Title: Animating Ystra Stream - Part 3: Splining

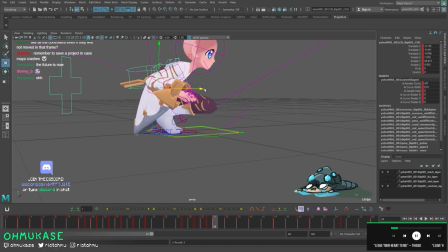1701s
holds here and
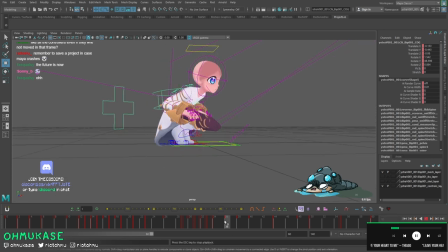1704s
then i think maybe she can um go down on this one because then you'll get a little bit of that spring right so when you go into this small antic into this push jump this two frame antic
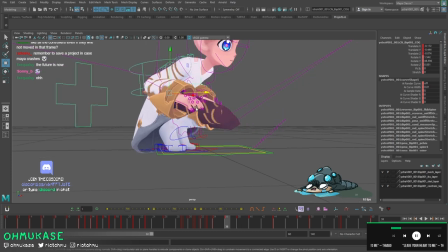1716s
one two this is her route going over her heels because she's about to push off to the right. I think we can layer in
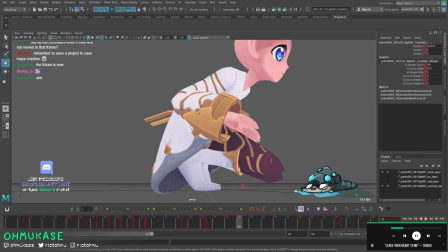1725s
a little bit more because right now you can see that the knees and the root are moving, but the ankles and the toes do not. So we will couple this motion on this with a slight like this.
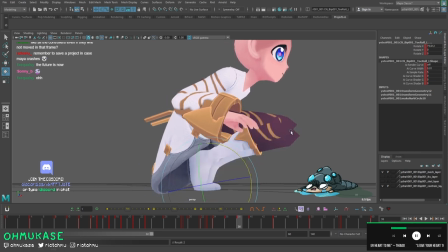1740s
You'll notice that in this situation, right, if you go too far, now your relationship with your knees is this is moving more than the knees, which is not what you want. All you want here is the heels and the toes to move a little bit so that you compensate for your root changing.
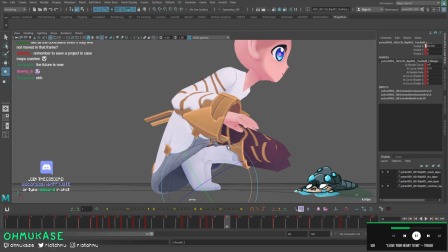1756s
That way you get this whole unit to feel like it's like the same thing as opposed to like this. When you have this it feels like she's doing all her motion on her toes which a dancer could do in a situation but right now you're just trying to layer in like the subtlety of the fact that like she's moving over her her weight is moving over her toes.
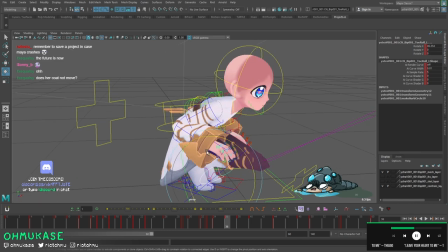1778s
yeah her coat will need to move um but we're not worried about any of that right now because that's all secondary um for now so we're just we're just basically doing her arms upper torso head neck and legs and then everything else after we'll have to come a little bit later
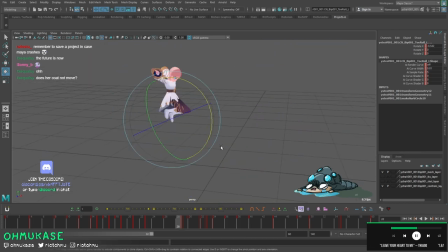cool the landing feels a little bit cleaner tiny bit cleaner let's look at this stretch pose we've already solved some of this here with the feet.
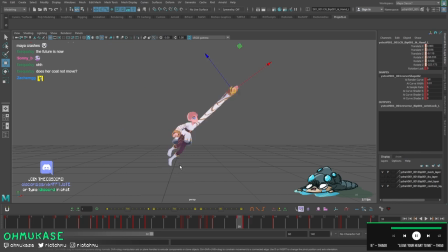1813s
Nice. She does a jump. She's doing the stretch. I think one interesting thing with this one is we have one frame of going up, which is perfect. Then we go in the straight, but you can notice that everything moves at the same time, right?
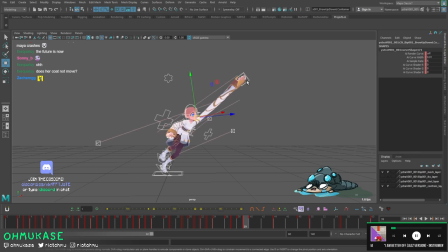1827s
So we need to be a little bit more specific with this arm. Obviously we want to go straight, but obviously at this point, we don't need to be that straight. Here, the root's moving, but the feet don't have to move so we're going to select all the feet and the pivot on
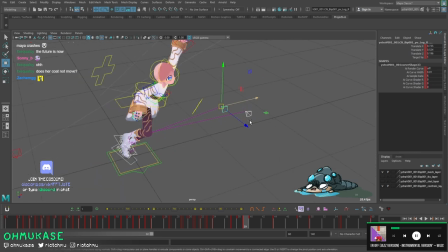1843s
the whatever these things are called the stupid pointer thingies and we are going to weight them
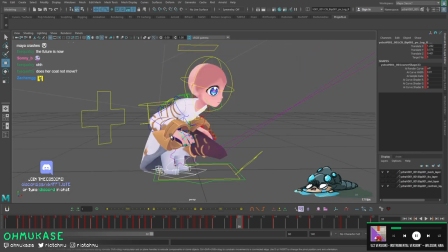1849s
back to the ground because
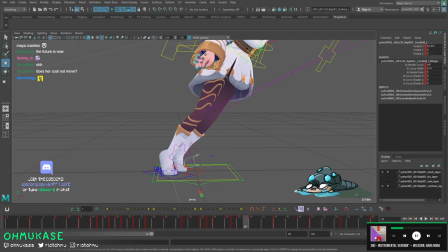1857s
she is pushing off we will put this also to that same velocity
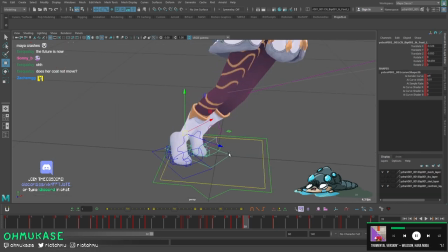1863s
we may do a little bit fancy thing here where
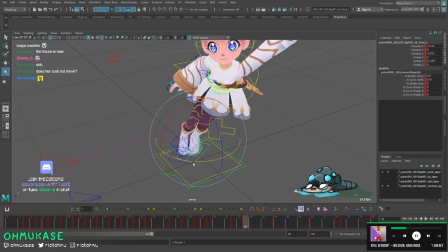1867s
her foot can rotate and we'll just make sure it's pinned a little bit here then
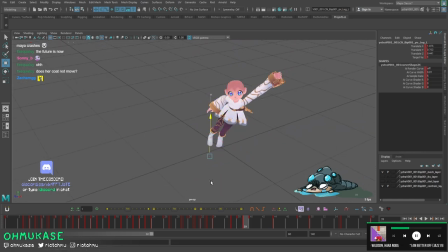1880s
this is a little bit too high because of the knee
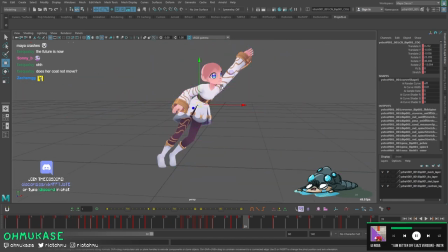1887s
and if this is a straight actually we're going to take a root and over this frame we'll straighten in and out.
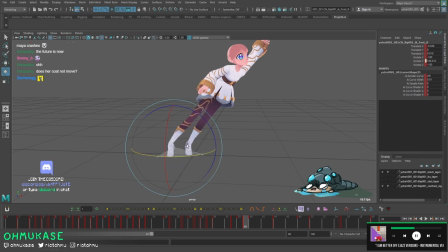1896s
I think we can do something a little bit graphic. We'll keep her foot pinned. Do something like this so
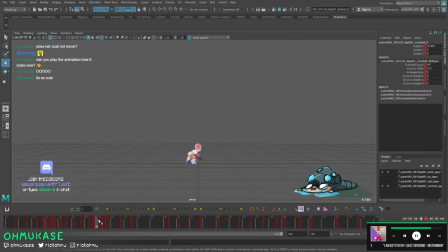1908s
you get some shape change. Yeah there's so much more work to do on this one but I know I think it's getting to a point where it's like yeah it makes sense we've gone through we've gone through blocking into spline so it's
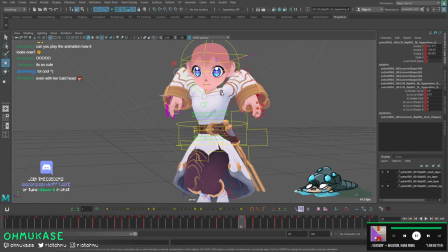1924s
passable. Take the arms quickly because this should be a pretty easy solve.
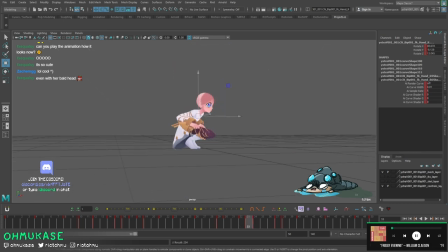1931s
or she comes down i think we can delay these arms a little bit so you get more of that ease and here we'll do a little bit more too